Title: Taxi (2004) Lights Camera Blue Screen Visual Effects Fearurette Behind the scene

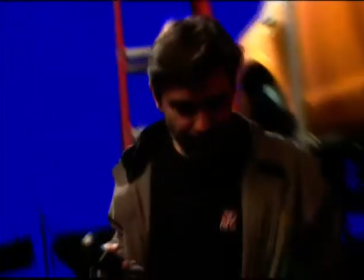(0:01) We're set. I'm ready, Marty. Yes, here we go.
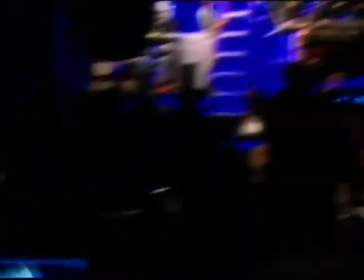(0:08) There we go. That's 2 and...
Visual effects supervisor is generally responsible for anything that has to be completed in post, would be the best way to describe it.
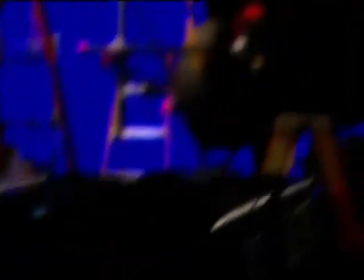(0:17)
So in this example, there's blue screen work for the shots inside of the car that allow the actors to
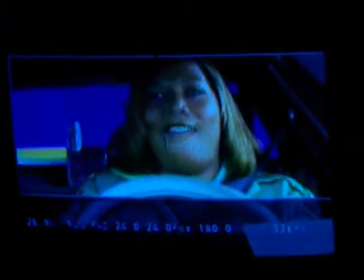(0:24)
interact with the director directly without having to be towed out in a location and driven through a street.
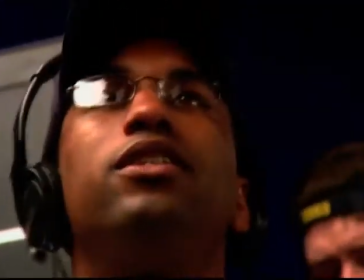(0:31) And we'll cut, reset, and do one more. Cut, going again.
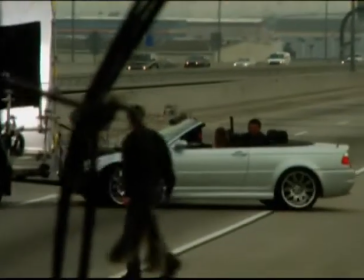(0:37)
The reason why they do it that way is when you're out on location and you drive through a street, and if they take 5 or 6 takes to get into their rhythm,
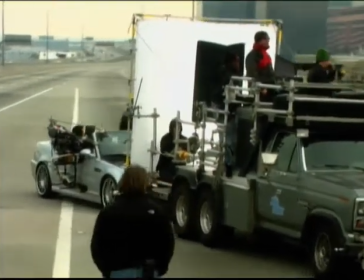(0:43)
all that time it's taken to get back into first position and drive down the street again and everything like that.
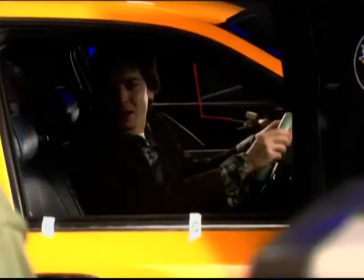(0:47)
And in a comedy, what Tim's looking for is those comedy beats that he wants to get right when, you know, he can get the performance out of them. So it's much easier for him on a blue screen stage.
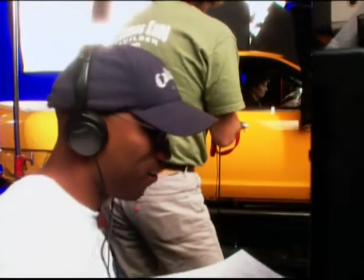(0:55) And you go for the radio again?
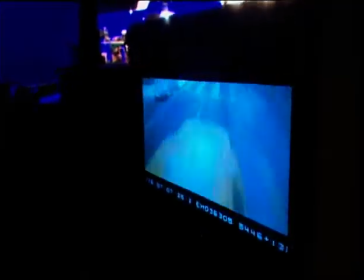(1:01) Something good.
A separate second unit crew will go to the various locations where they should be driving, whatever street it might be or location it is,
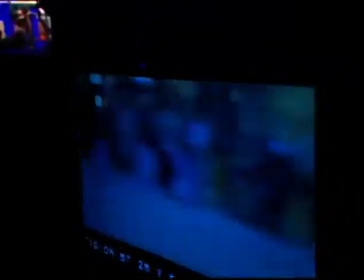(1:07)
and positions cameras on a insert car and drives down the road
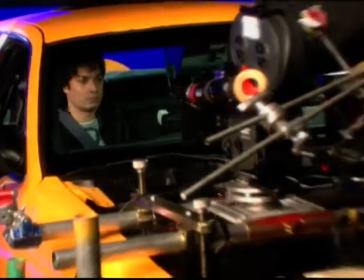(1:13)
mimicking the action that they want to see here on the blue screen stage. So if it's a left turn or a right turn or a stop or an acceleration, they do those similar things.
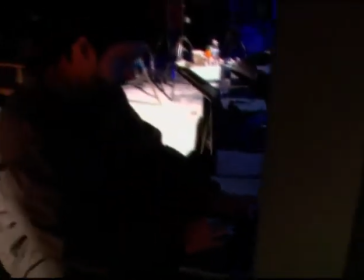(1:21)
And then we take those plates after the blue screen here has been shot and composite them together on a computer and look at them as if they're one plate. And then editorial makes a decision that yes, this is what I'm going to use, and no, I'm going to shift this shot down a few more frames, and when that's all done, we do the final composite and make it look like it's real. When you shoot a blue screen composite, what tends to make it look not real is if the car or the occupants in the car have to, say, make a hard stop. Well, then they have to mimic the motion that the body would be put through if you were actually in a car being stopped. So instead, what this rig allows us to do is the operator can then say,
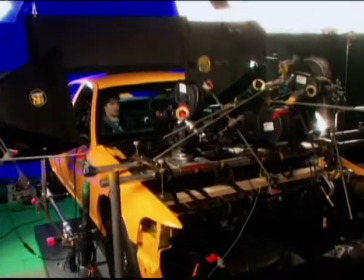(1:56)
the director can call out and stop, and he takes and tilts the car very quickly forward, which forces their body to move on natural force of the action of the rig itself.
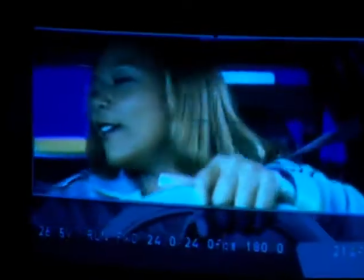(2:08)
So that means that they don't have to act out that action. They both act at exactly the same time as if they were really in the car. And that's the difference, is the rig allows us to create natural body motion inside of the car.
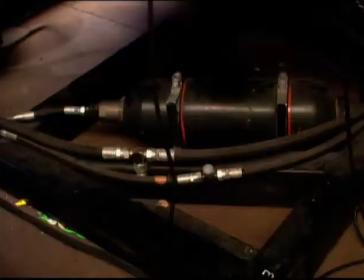(2:20)
A gimbal is the machine that you see behind me here that has the hydraulic actuators that allow the operator to
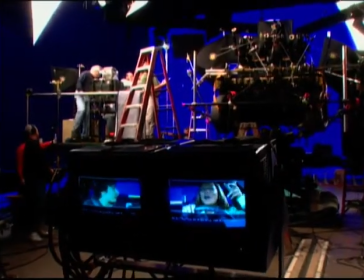(2:27)
basically create any motion of that car that he wants. He can roll it, tilt it, roll it forward, and control how fast he does it.
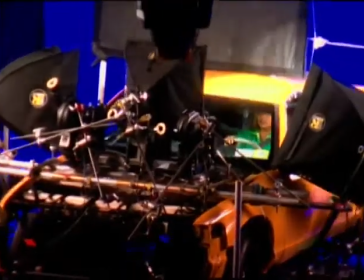(2:34)
So when he wants the actors to look like they've stopped hard, he can do a quick jerk down and then back, and you get one of those out of them just like they stopped in a real car.
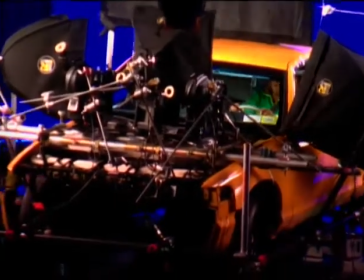(2:42)
So the gimbal is what allows us to move the car as if it was on a real road and get the people inside to move.
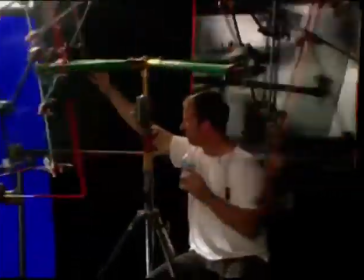(2:49)
We have a panes of glass on that rotate around, as well as many of the lights around the outside of the cab that flicker on and off.
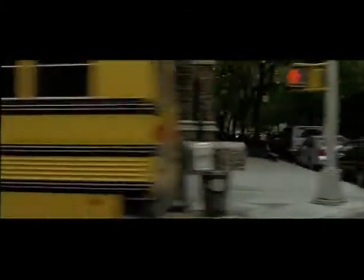(2:56)
And the purpose of that is, again, when you drive in a car in a city street that has buildings on the sides and so on, when you go through a gap in the building,
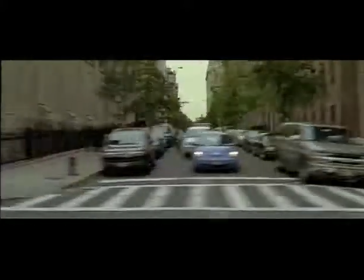(3:04)
the sunlight might come through, and then you go into where there is no gap and you go back into some form of shade.
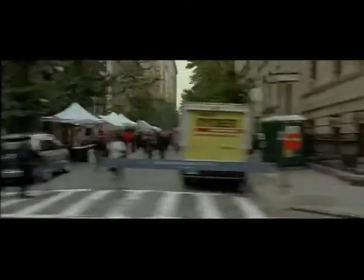(3:09)
As well as when cars drive by you, they reflect that light onto your car. So what we're mimicking is that.
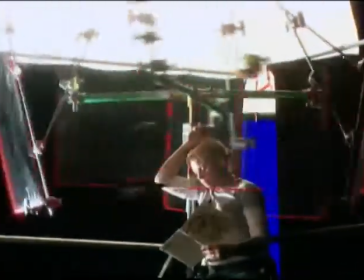(3:15)
If you put the car on the stage and don't create any interactive light, what happens is nothing changes. The light is identical. They go around a corner, the light is identical. In real life, what happens is when you go around a corner, wherever the sun was, you're in a different relative position to the sun,
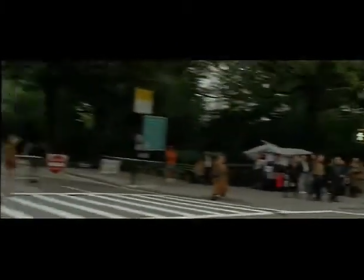(3:29)
as well as the cars that reflected light onto you in the buildings would create shadows and highlights on your vehicle.
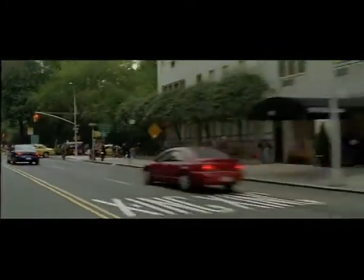(3:35)
And that's what we're mimicking here on the stage.
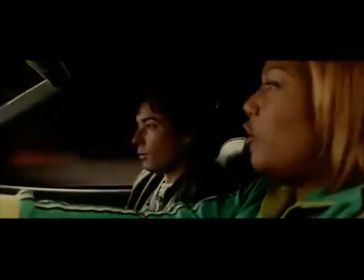(3:40)
There's approximately 100 blue screen composites in the film. Total number of shots in the film is about 150.
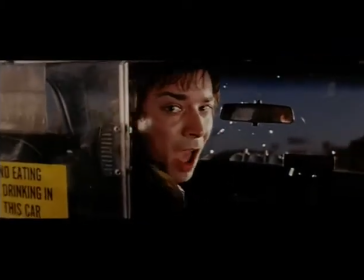(3:47)
And the other 50 shots are not necessarily blue screen car shots.
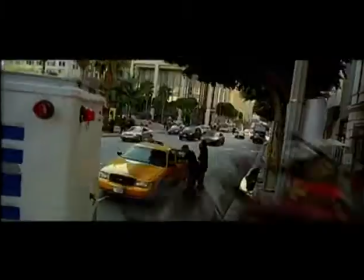(3:51)
There are other things where we're in the bike sequence in the beginning when Belle is establishing how she's a bike messenger.
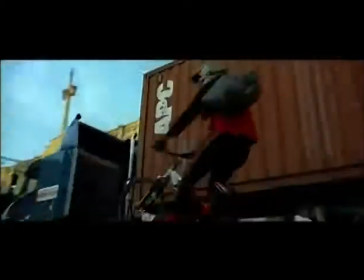(3:57)
We have some composites there, as well as some sort of death-defying feats when she's jumping over gaps and bridges, jumping off the bridge, things like that.